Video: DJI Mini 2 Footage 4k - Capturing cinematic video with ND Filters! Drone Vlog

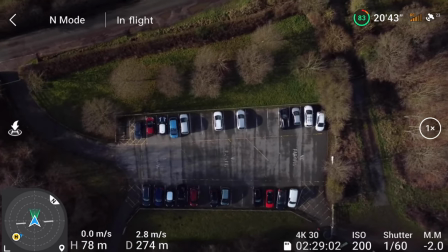247s
Try and get that car park nice and central. You can get some really nice shots with this thing.
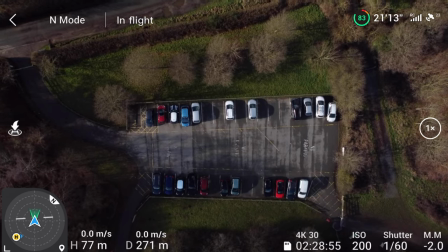252s
And now what I'm going to do, I know it's not the most exciting landmark, a small car park for various dog walkers,
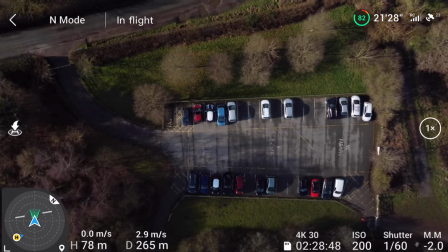260s
but it's the best I've got around this area. I'll tell you what, this has been a fantastic little hobby throughout lockdown, this has.
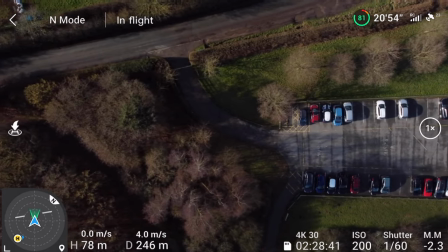267s
And it's something I never thought I was going to be getting into YouTube with. I'm just taking some pan shots here.
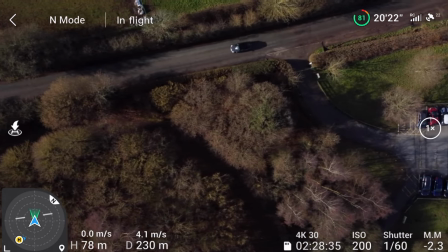274s
And we've got a bit of car there, a bit of movement adds to the cinematic effect.
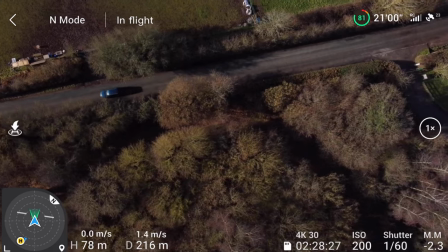281s
Okay, and now I'll take it back again. And just see what we can do with it, I don't know.
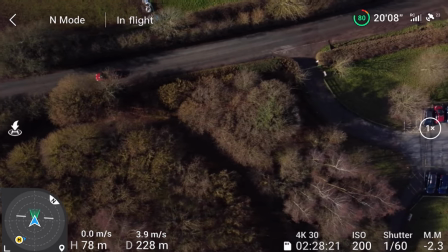287s
Just playing about with these ND filters. The -2.3 isn't the best exposure result,
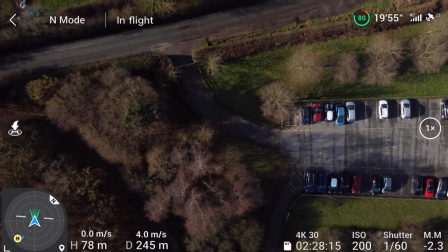293s
but it's got to be better than using auto exposure with a really high shutter speed, really high ISO.
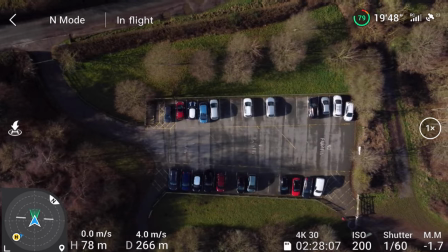302s
And we'll just take this past the car park to the other side.
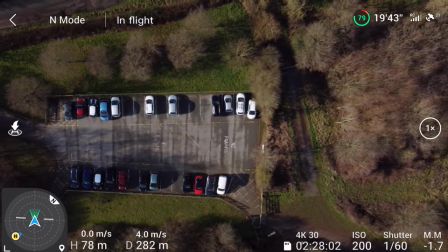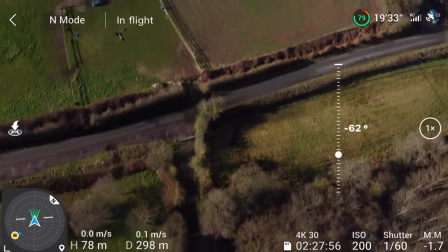312s
Yeah, there we go. Let's just raise the gimbal up once more. Bring the sky back into frame.
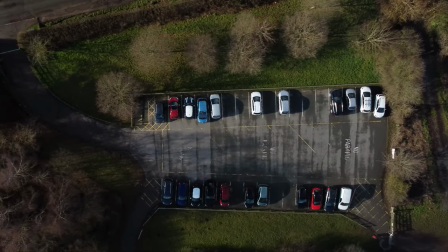320s
Just a brief post-production edit in order to show you the shot straight off the memory card that we just took.
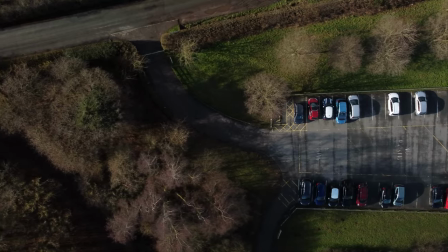326s
So yeah, as I say, this is taken straight off the DJI Mini 2 memory card. There's no post-production effects here whatsoever.
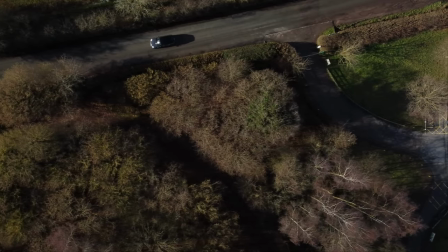333s
This is simply what the camera was able to capture using that ND16 filter,
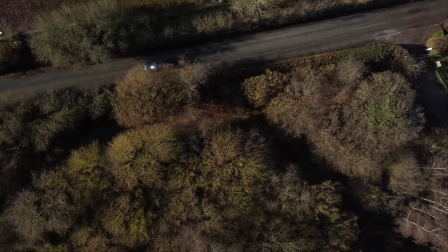339s
and I think even straight out of the box, so to speak, it looks absolutely fantastic.
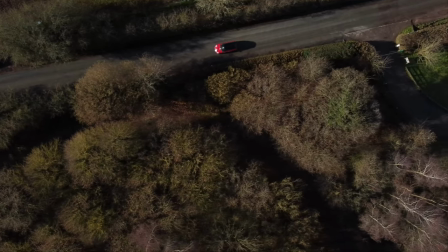344s
It really does. It manages to capture the incredible colors of the autumn trees here, along with the grass and the cars.
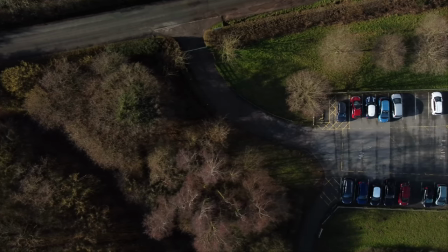351s
But let's just go ahead and apply just a touch, and I do mean a touch, of color grading, just to create a perhaps more cinematic feel to the shot itself.
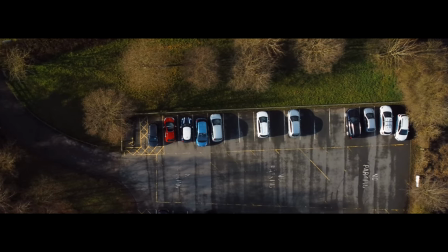364s
Yeah, so here we have the same shot once again, but with a couple of Hollywood style black bars on the top and bottom of the screen.
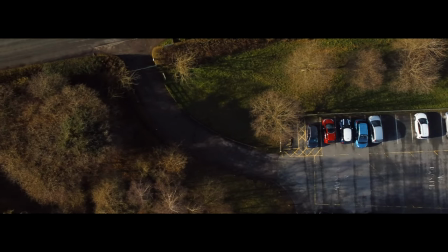370s
And as I mentioned, just a very brief amount of color grading to the overall image.
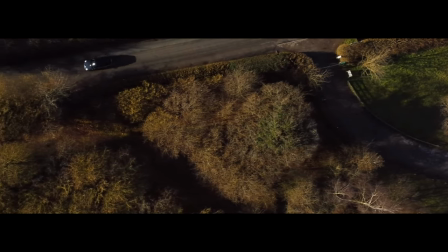376s
And you know, I think it looks incredible. I really do. These ND filters just give you so much flexibility with your shots.
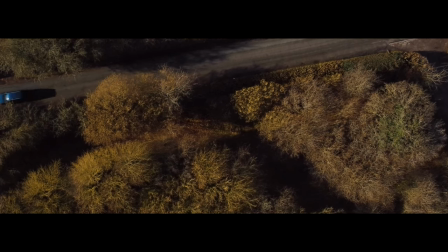383s
You know, I just would not be able to take this type of shot with the auto exposure settings.
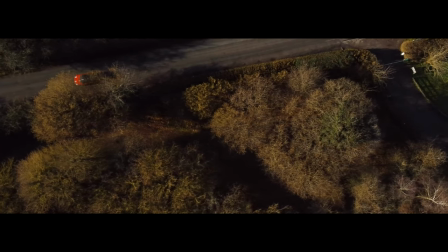387s
The light as it changes would just mean that we'd be getting flashes of brightness and dimming in the video because of the auto exposure adjusting on the fly.
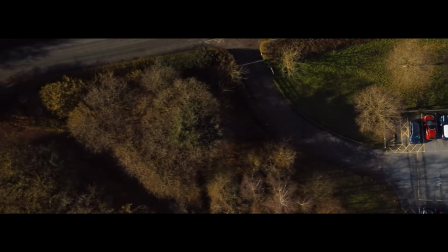396s
This just looks fantastic.
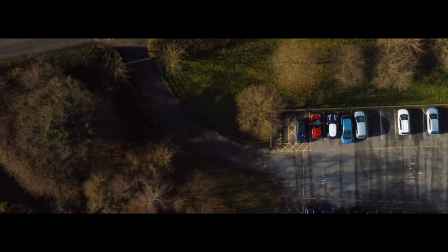But yeah, I've got to say, you know, having this new hobby has really kept me going through lockdown. I've been playing with this drone. It's my first drone, by the way, the DJI Mini 2, but I've had it now for coming up to 2 months. coming up to two months, and I've just been having so much fun with it. It's kept me so occupied, and I know that many of you folks have been, you know, enjoying your drones for the same reason.
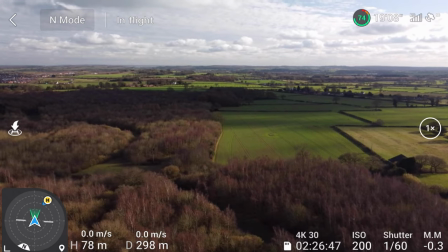428s
But for me, yes, it's definitely something I'm excited to explore further in terms of, you know, drones and what have you.
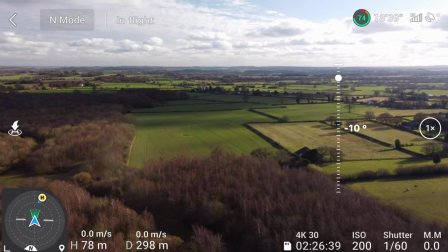436s
So I've got the sky closer to the sun now. I'm not going to keep the sun in frame because that would be a powerful exposure. But just about there looks perfect. 200 ISO, 1/60 shutter, and 0.0 mm.
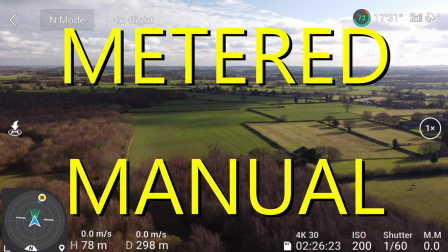453s
I can never remember what the mm stands for, but I know we want it as close to zero as possible. So that's looking pretty good.
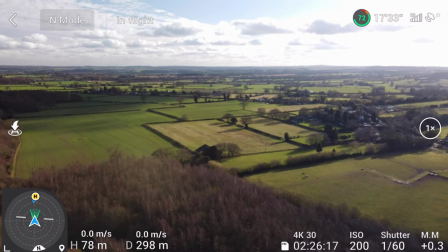460s
Now, I did mention, didn't I, that I have got my strobe light on.
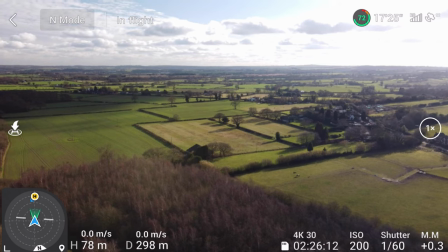463s
I'm only 300 meters away, and we did test with that strobe light during daylight hours with a nice bright sky such as today, where we can get about 600 meter range, which is very impressive actually.
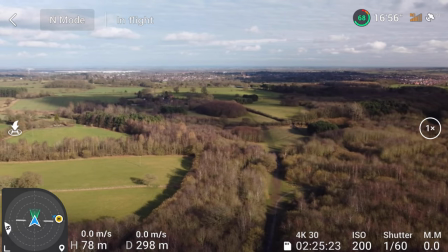475s
One thing to also mention, I've been wanting to speak about this for the last couple of videos.
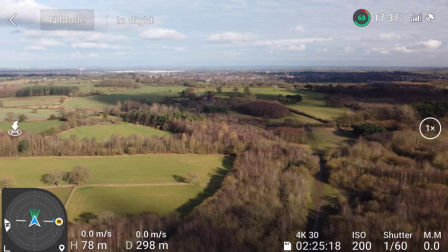480s
By the way, thanks for Gavin HR for making a video about this dedicated to this topic.
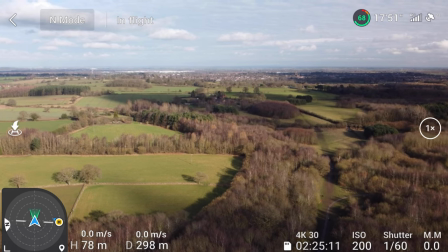485s
Check him out if you haven't already. But the signal, you'll notice, keeps dropping into orange and then back up to full range.
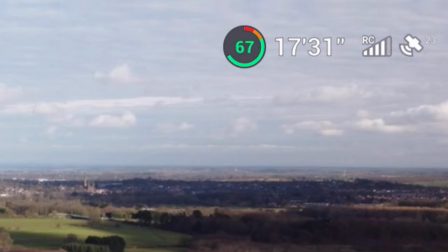493s
Well, what's happening there?